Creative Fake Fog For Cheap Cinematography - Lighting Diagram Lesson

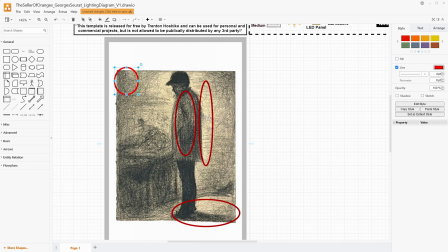249s
But the main thing here that we're going to be talking about is the light going left to right, camera left to camera right, on the other side of our subject, creating an almost silhouetted figure. We might have some bounce that brings it back in,
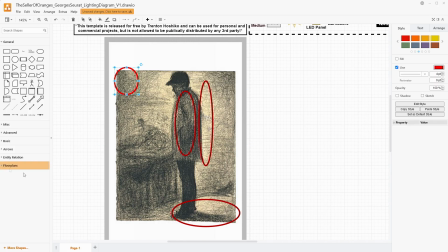263s
but let's start diagramming it using the floor plan tools that are built into Draw.io. I love these things because it makes it so simple to get started here. I am going to pretend that this is on a set of some sort. Since it's an abstract space, I don't think we have to worry about that too much, but this is something that you might be trying to get outside as well.
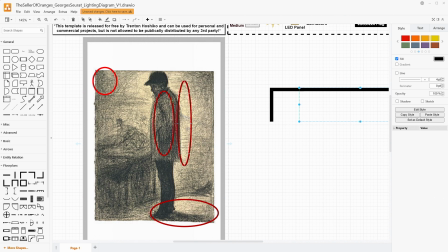286s
If you don't have a huge, like professional Hollywood industrial size, fogging machine, you're probably not going to get haze like this unless you go somewhere where there is a hazy, misty fog. like this.
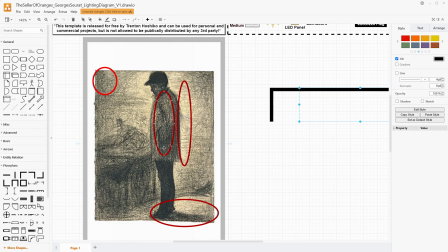300s
If you wanted to just get this look where you have this, solitaire figure with the silhouette, you could get this most places, and then you could play around with depth of field or something like that to push the cart out of focus and create that separation still.
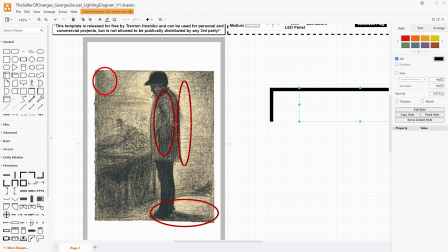314s
Because I think the aspect of this that is not only that negative space that creates the, kind of halo around the subject, that is then encapsulated by these almost toxic vapors and fog enveloping around their space,
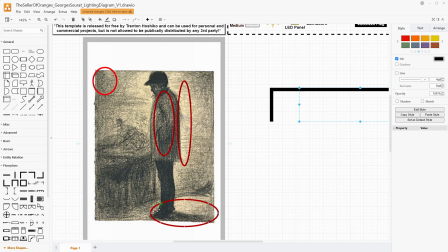330s
but also the idea that there's a separation between the clarity of the lines on the person and the cart that's presumably, just several feet behind them.
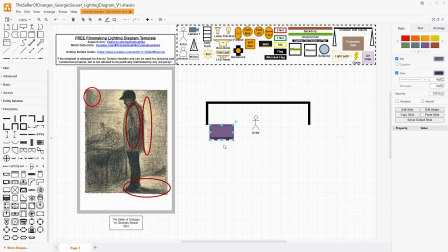339s
And I don't have a cart, so I'm going to use this dresser because it looks like it has little tiny wheels there if you look at it. And this is presumably along a street area. With the idea of pretending this is a stage, you would maybe have a backdrop,
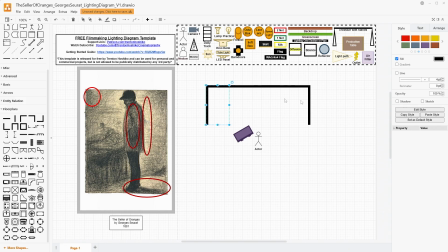357s
or you maybe have a backdrop the rest of your set, or just make this completely abstract. So I'm going to just go with a backdrop idea back here. And then the idea is that the cart is along the street,
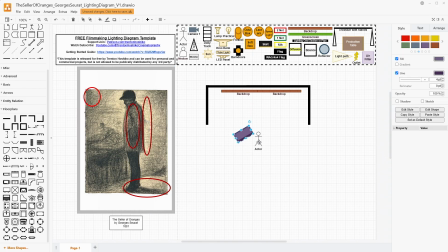371s
so we're gonna have kind of a angle to it, and then he's standing in front of the cart. Something of the sort like this is probably how I would set it up. Maybe moving him this way just a little. So like I said, the main way that you're going to get this much smoke in here,
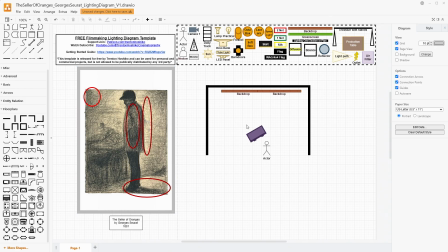389s
smoke, fog, vapor diffusion, is by actually having a fog machine. Probably a pretty big one. If you're using a space like this, you would need a big one. If you're using outside, you would definitely need like an industrial kind of one, or to really kind of control the space and the airflow through it to make sure that you get it.
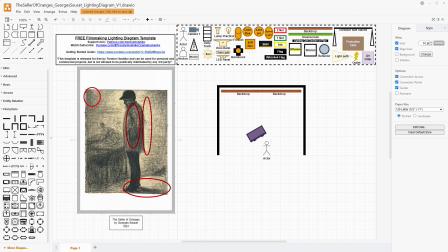409s
The other aspect of this is that this is in black and white, and that helps with controlling how that contrast actually functions as well. So I would have him right here like this. I would probably start by putting a big lamp with a Fresnel.
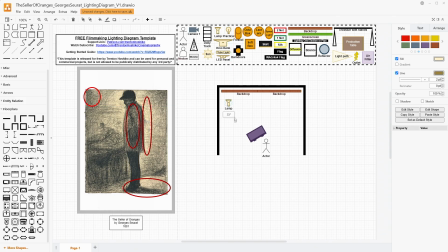425s
This could be basically whatever you have access to, but this is going to be your key light. And it's going to be back over here, pretty much in line with him, creating this shadow. It's not exactly 45 degrees.
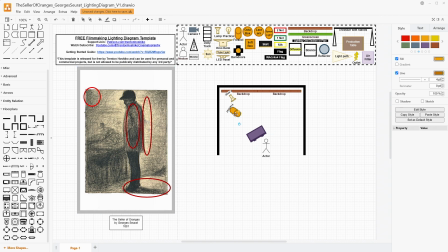438s
It's a little bit closer to like almost like straight behind him, but we do have a little bit of an angle this way. So I'm kind of rotating it slightly off with angles in here. You can't get it exactly, but I think it'll be close enough to work properly. And so I am using a Fresnel for this to help focus that beam.
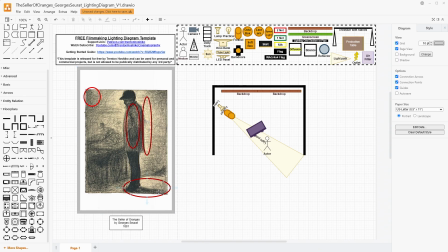456s
But, this is a crayon drawing. Those hard lines of the shadow on the ground there aren't so hard. And if it was this foggy, that shadow probably wouldn't be so very hard. So what you could do is throw a little bit of silk in front of that, pretty close to the Fresnel lens.
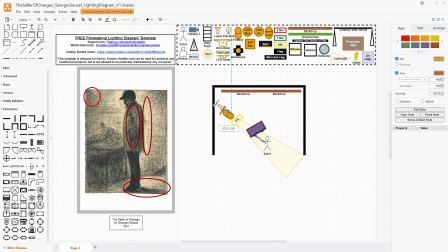476s
And or work it back and forth depending exactly to just adjust how soft you want that to be. I want it to have a little bit of softness, but definitely a lot of focus that the Fresnel actually brings to the lamp.
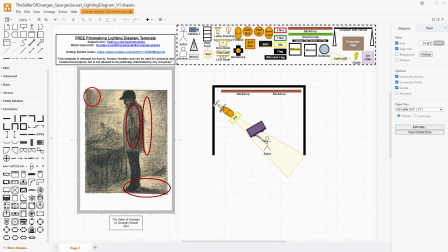490s
I wouldn't use something like a softbox for this, just because I want to make sure that we get that focus on the light so nice along our subject here. Now, in real life, you probably would get a little bit of an edge light right here along the front of the legs, but note how there is not.
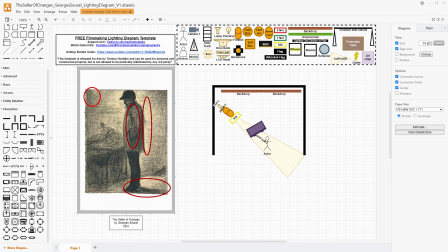509s
This person is very like starkly silhouetted in terms of their legs at least. But because we do want to have a little bit of definition back in the jacket and all that kind of stuff, I would say what we could do is take a bounce
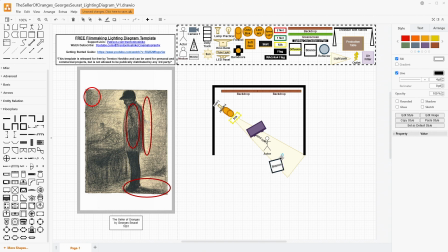524s
and put it somewhere right around here and maybe catch some of that light and bounce it back in to the camera side. Now that's the important thing here, is that I want to be bouncing it back into the camera side, because I am going to take a wag flag or whatever kind of
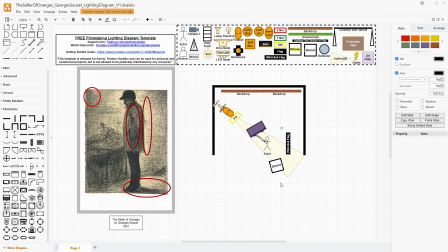540s
negative fill that you might have and try to put it here so that we are sucking some of that light right out of the back here, because you can see that back edge is pretty dark, especially to create that contrast. Like I said, if you have a backdrop of like a cityscape or a city street, something of that sort,
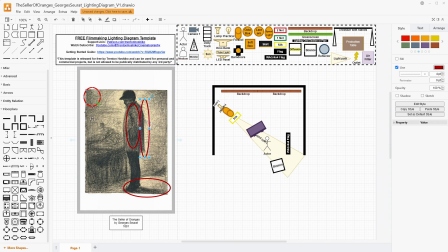559s
or you could, if you really want to get this kind of sort of abstract space, you could use a white backdrop back here, and especially if you're using black and white photography for this. But that wag flag is going to just help make sure the back is dark, The chest is going to be a little bit lighter because it is being lit by the lamp right here.
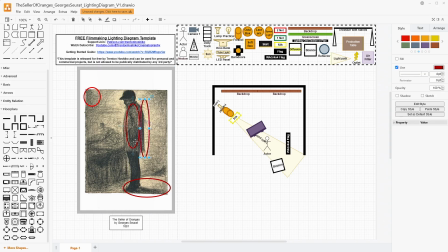577s
And then we're going to bounce some light back in just so we get some various definition on the actual, like, you know, coat. The coat would have to probably be a lighter color. The pants are probably black trousers. Maybe the coat is a lighter brown or something of that sort, just so it holds some of that light while still getting a nice amount of, you know, shadow to it.
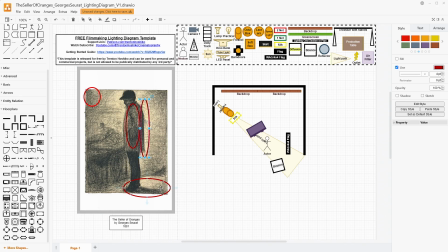596s
I'd keep this light not super high up, top down. The shadow does extend off of our actual frame here. So you could, you know, manipulate that a little bit, but it's not like top down, you know, the shadow's not ending right here halfway, you know, halfway through the circle, because it's top down,
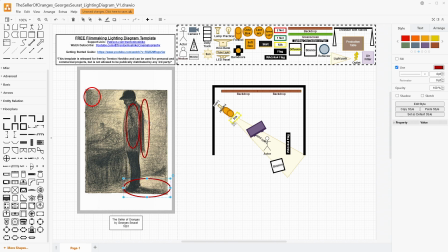614s
it is stretching it out a little bit. So I put this, you know, roughly 45 degrees, you know, and then experiment with it and adjust it as needed. But this is approximately what you would need. And then you would take your camera and put it back down here. I think that this is kind of a voyeuristic portrait here.
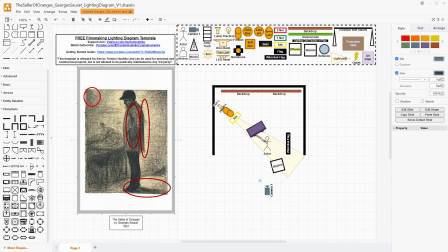634s
It's from a little bit further away, and there's not actual compression here. That's not this kind of, you know, painting or, you know, piece of art. But I think that if we used a little compression, that would work well, because he does kind of look on top of his cart just a little bit, you know, when you look at him versus the cart.
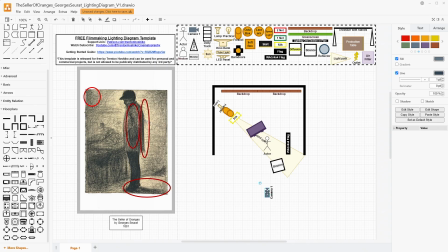652s
So I would say we could move the camera back a little bit and use something like a 70 or an 85 kind of lens range, just slightly into the telephoto. We would put it right about here, and we would get our shot. Depending on exactly how much you want this to be fogged in the way that it is,
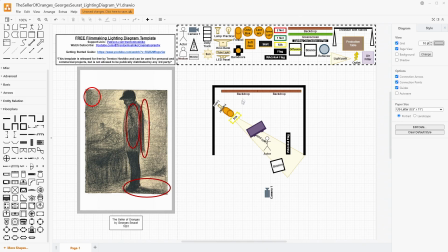670s
you would take a fog machine and fill your studio space with fog. So that way it creates this, you know, edge of fog around it. And then I would also maybe use a lens or a filtering setup that we could,
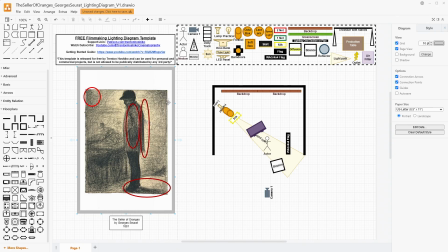685s
you know, or just even in post, use some vignetting to push the eye towards the center. This is then a good reason to use white backdrops here if you want this to be abstracted, that like the cloud bank is capturing all that light and holding it and making it, you know, envelop around him.
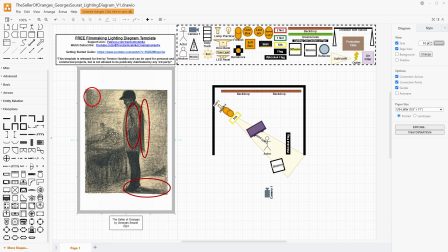704s
Then you could have the white backdrops there, and that helps with a little bit of that idea of the halo effect around our subject here. This is a difficult one to recreate just directly into a camera medium without, you know, digital manipulation and that kind of stuff.
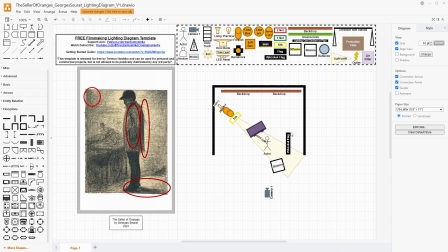720s
We're trying to do these things with lighting and in camera, but this is a little more difficult because there's a lot of artist interpretation here. That's why art is so cool, is that how you see things is not exactly how somebody else sees things.